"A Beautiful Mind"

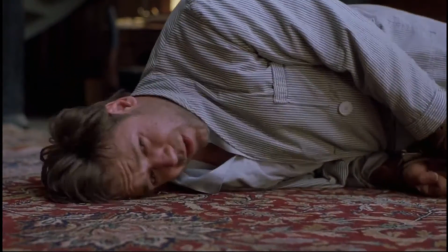(4:03)
Dr. Rosen tries to explain to John that he is sick, but John feels betrayed by Charles, who he believes put him in the hospital.
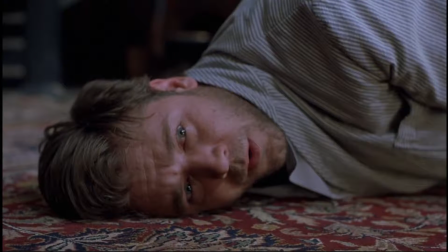(4:10)
From John's point of view, we see Dr. Rosen and Charles. The lighting of the shots are very different and cut back and forth quickly to signal John's confusion.
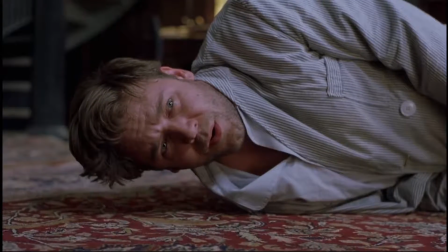(4:18)
Dr. Rosen is shot from a low angle and looks powerful, foreboding, and dark.
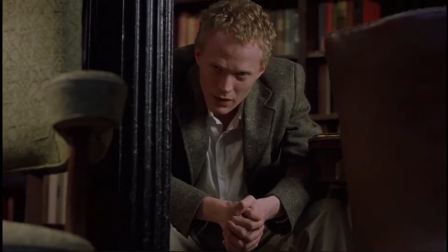(4:22)
Charles only takes up half the frame and is blocked by furniture on either side. Charles is extremely out of place in this space, which makes the viewer question why he would be there at all.
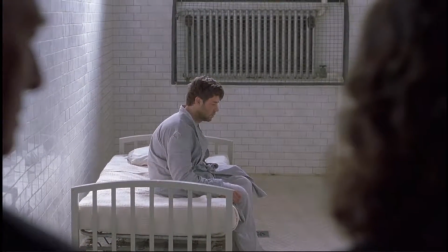(4:32)
Akiva Goldsman made it his goal as the screenwriter to not allow the viewers to understand they are viewing an alternate reality until a specific point in the film.
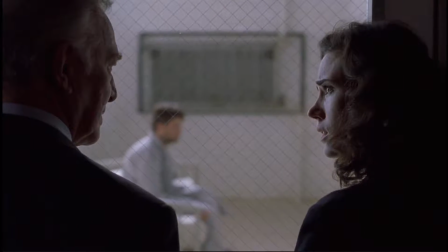(4:41)
This was done to rob viewers of their feelings in the same way Nash was.
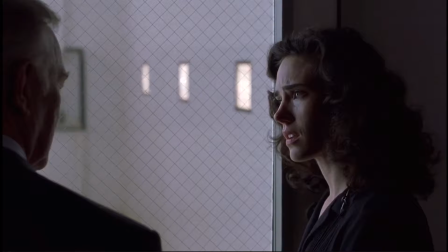(4:45)
Up until the midpoint, the viewers do not know that everything they'd seen had been subjective and from John's point of view. until
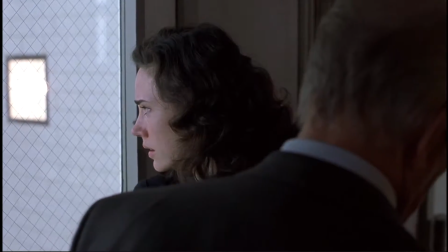(4:52)
the doctor diagnoses him with schizophrenia and announces it to John's wife and more so the audience,
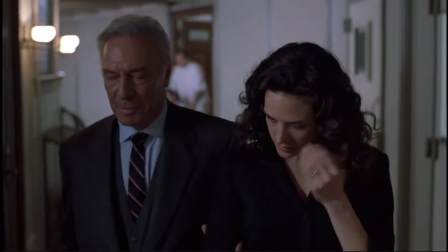(4:57)
we are given no reason not to trust our protagonist.
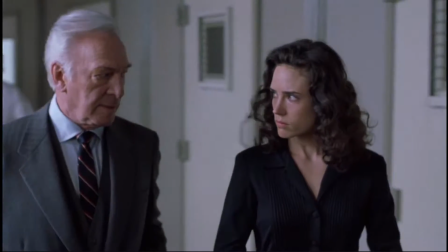(5:00)
At this point, the movie shifts completely and breaks down all the subjectivity in the first half of the movie that the audience believed to be true.
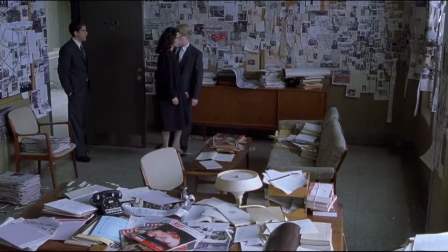(5:08)
John's wife, Alicia, played by Jennifer Connelly, starts to understand his reality by visiting his office,
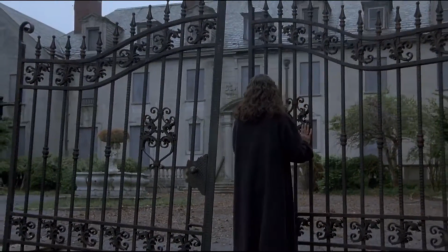(5:20)
the abandoned mansion,
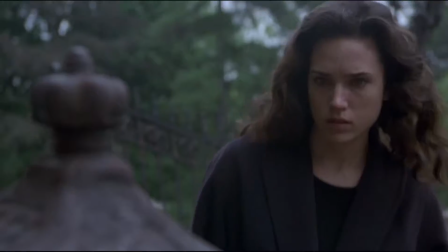(5:26)
and retrieving his letters supposedly sent to the government.
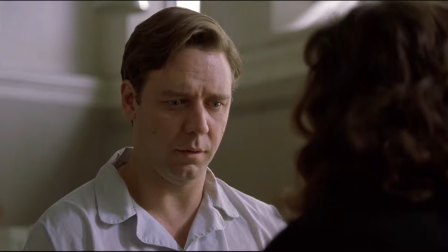(5:34)
The world of the movie shifts from John's subjectivity, and the audience understands how his schizophrenia has affected his reality.
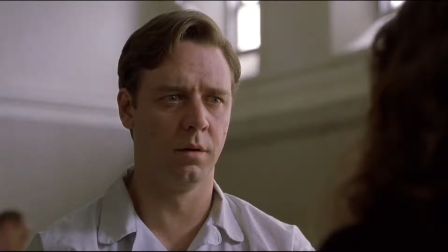(5:41)
Now the audience can trust the camera as an objective storyteller. But John still has a long way to go to overcome his illness.
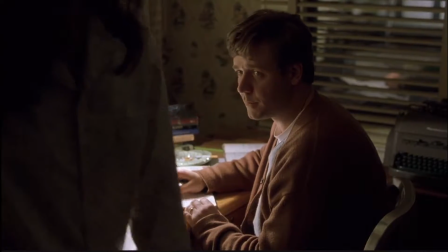(5:48)
He stops taking his medication because it's affecting his work and his marriage, and he starts to have hallucinations again.
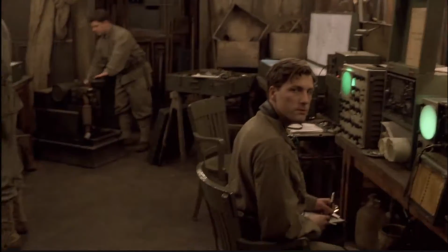(5:54)
In the shed of his backyard, he sees military personnel in a makeshift government facility.
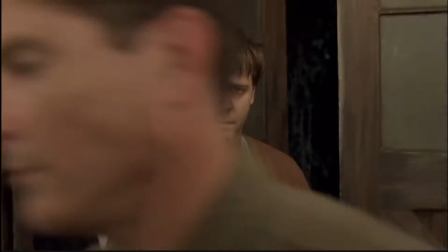(5:59)
This is shown from John's point of view. This time, the audience knows that we cannot trust what we see, and John tries to convince himself as well.
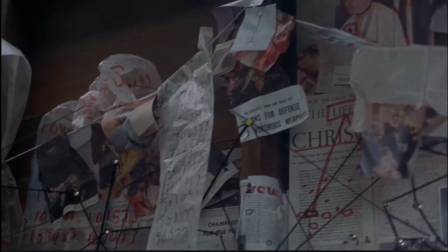(6:09)
This comes to a climax when John almost hurts his family because of his hallucinations.
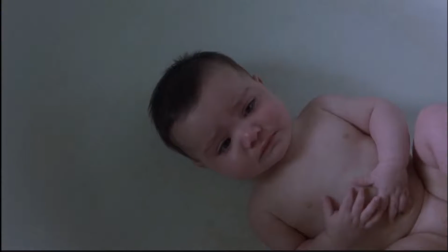(6:13)
We see the horrifying cross-cutting between Alicia discovering his work in the shed and the bath flooding with water as their baby cries in the tub.
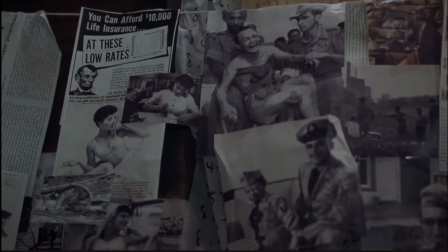(6:21)
Alicia runs into the house, saves the baby, and tries to call the doctor.
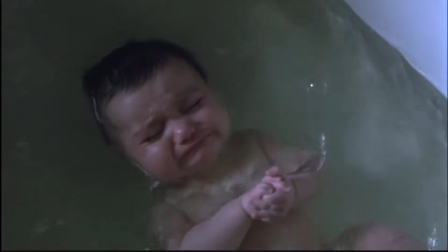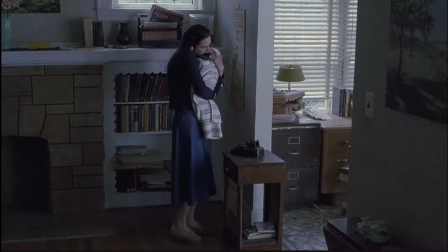(6:33)
In this scene, the camera cuts back and forth between reality and John's hallucinations, which are again shot from his point of view.
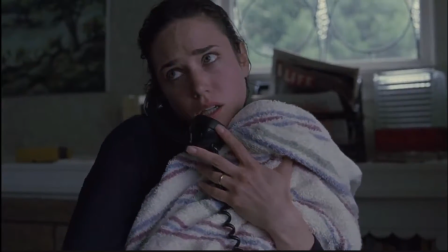(6:40)
This quick comparison editing helps the viewers to understand how John's delusions affect his reality.
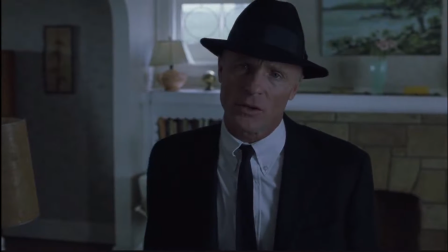(6:48)
The turning point in the road of recovery is depicted through quick and frantic edits.
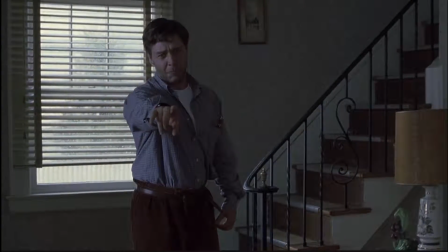(6:53)
The music builds as we cut from John's face, his delusions in the present, his delusions in the past, and flashbacks.
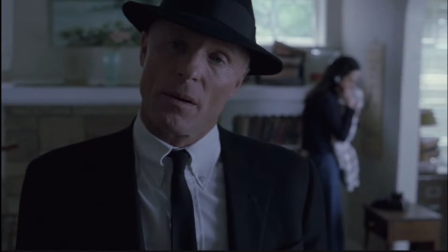(7:00)
The camera movement also breaks the 180 rule, disorienting the viewer even further.
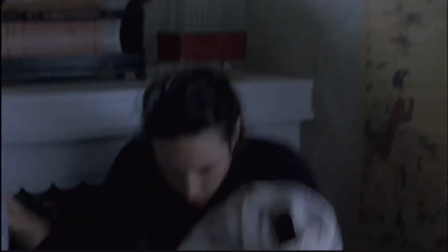(7:04)
It is at this point that he can convince himself they are not real, because after all these years, Marcy never gets older.
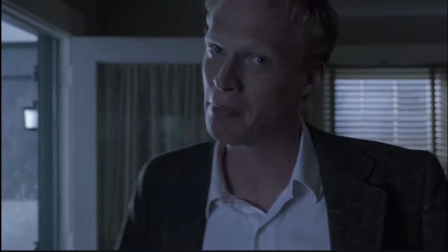(7:10) John! Oh, Christ, John, please, do what he says. Move, soldier.
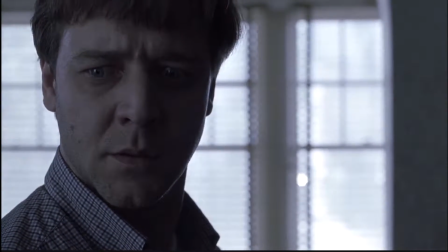(7:17) Now. Uncle John. John, please!
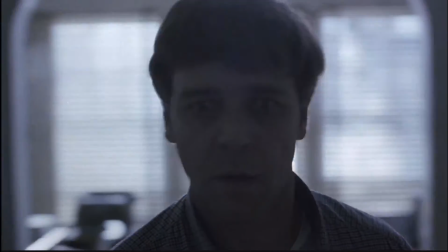(7:24) Now! Alicia and Charles don't coexist at the same time.
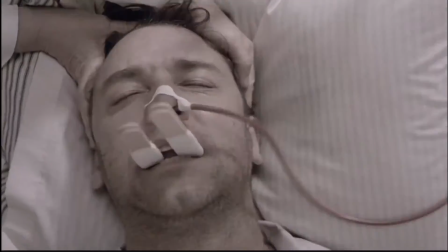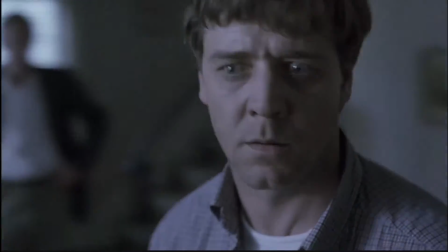(7:35) Cannot coexist with Alicia. Why? Charles is watching with Alicia.
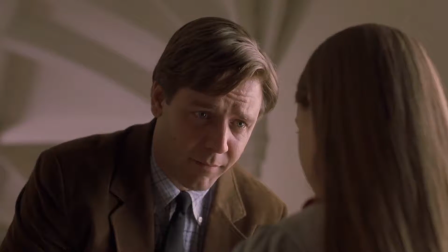(7:42) I understand.
John has to say goodbye to his hallucinations in a beautiful scene in the halls of Princeton.
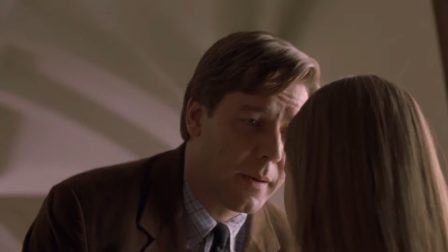(7:48)
From his point of view, we can see him kissing Marcy goodbye, but the camera reveals that he is in fact interacting with air.
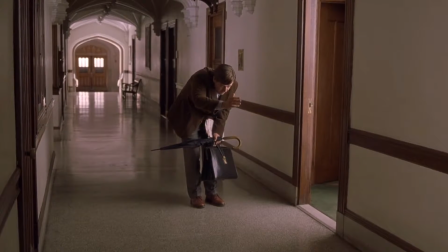(7:54)
This point of view shot helps the audience understand John's mind and what he experiences, yet the wide shot reminds us that it is just strictly in his mind.
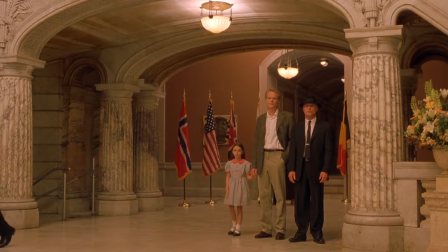(8:04)
At the end of the movie, John Nash still sees his hallucinations, but they no longer affect his reality.